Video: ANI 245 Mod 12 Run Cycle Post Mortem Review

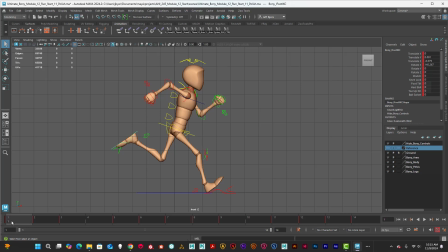Now, as far as the feet and the arms, you can see that when I play this frame by frame, so when I go from 1 to 2, I don't keyframe.
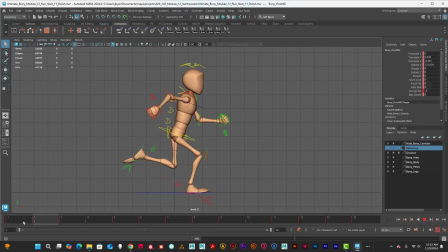I try not to do straight ahead animation because it really tends to be, it's gonna make it really jittery, and if you're not a stop motion animator, you're gonna have real problems with that. Now that's what I used to do, so I could do straight ahead,
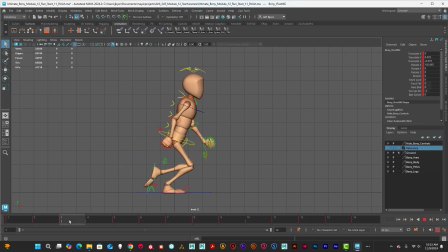but I felt in this instance this probably wouldn't work because the keyframes are so close together. So, but you can still see as I go one keyframe at a time ahead that I'm adding
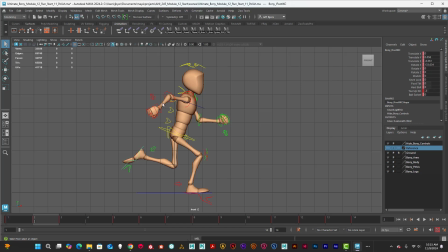that follow through and overlapping animation in the feet and the wrist. And as I move forward, you can see that wrist going back. I'm talking about the right hand and the left foot.
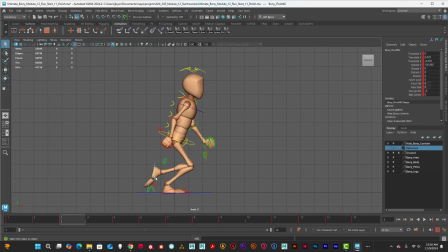Okay, this is the right side, this is the left side. So you can see that I've got some follow through animation as that foot is moving forward. It continues to move forward. Make sure it doesn't go through the floor, and I'm not, but it's very close. And as it goes into frame 5, it stops,
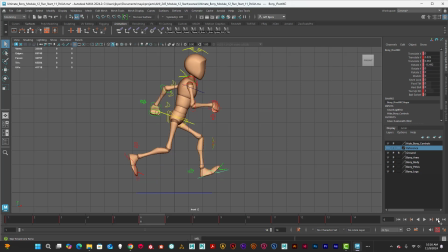and then as I continue on, he's in the air. When you run, you have a very, you have apex, of course, but you are off the ground when you're running.
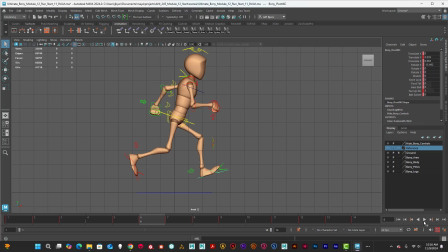Maybe not that high, but you're off the ground. I wanted to exaggerate it just a little bit. And as we go down, you can see that the foot now is bending backwards just a little bit. Okay, I'm going to be looking for this stuff, and
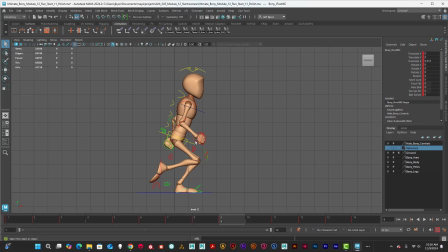basically, I'll be looking for all the telltale signs of your overlapping animation, your follow through and overlapping animation, because that is a big
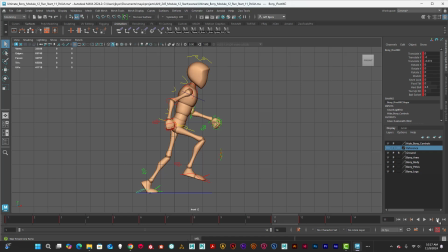thing as far as making your work look more realistic. It adds exaggeration to stylistic characters like this. Okay, so you can see that as I go through, I've got overlapping animation in everything.
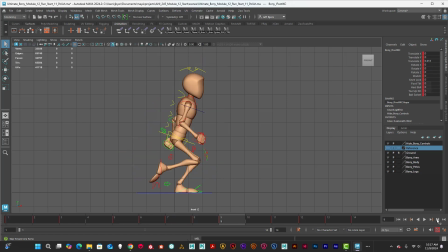The wrists, the arms, got good arcs. So keep that in mind as you guys are animating, to make sure you add this stuff. And some of you have not been adding, and I'm grading off on that when you don't add to it.
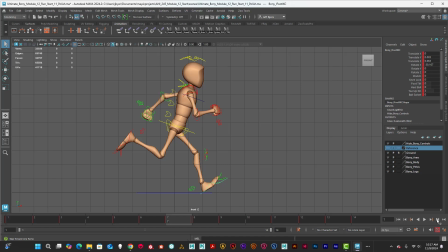Add that follow through and overlapping animation, because that makes a huge difference. Same thing with the head. So I'm looking especially for the feet. I'm looking especially for the arms and wrists. I'm looking especially for the head. And you can see that as I play this faster, he hits the ground and then his head reacts,
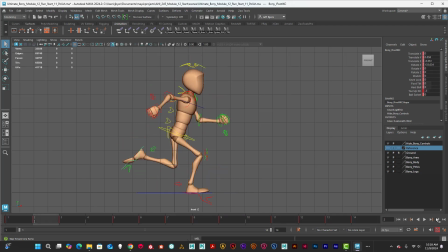his body reacts, his actual whole entire body reacts to that hit. That's a big slam, a lot of impact on your joints. And so that's going to have an effect on your body, your upper body. You can see that moving as I slowly, and this is basically how I'm going to be grading you.
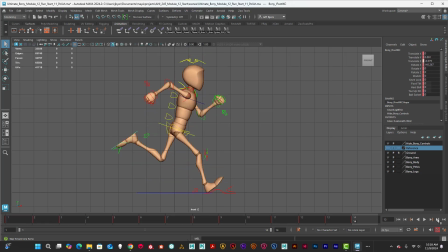I'm going to be grading you by taking your file in, because there's no way I can, if I turn off the controllers and just watch this, let's get this back to 12, the slider back to 12, so the loop. That's so fast. I can still see that, the overlapping animation.
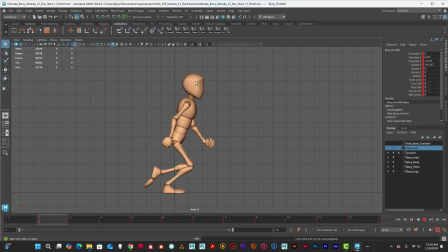You can see that in the feet. But it's almost like it's so fast it's strobing. This is definitely a fast sprint. Okay. All right. So if you want to check your work out, what I would suggest, and this is what I'm going to do in my Playblast video,
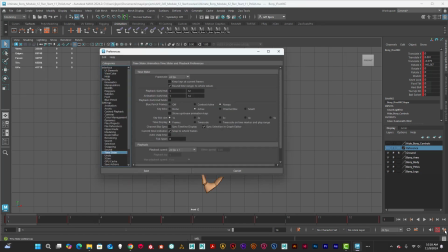is to slow this down a little bit. So I'm going to turn this playback speed to 24 times 0.5.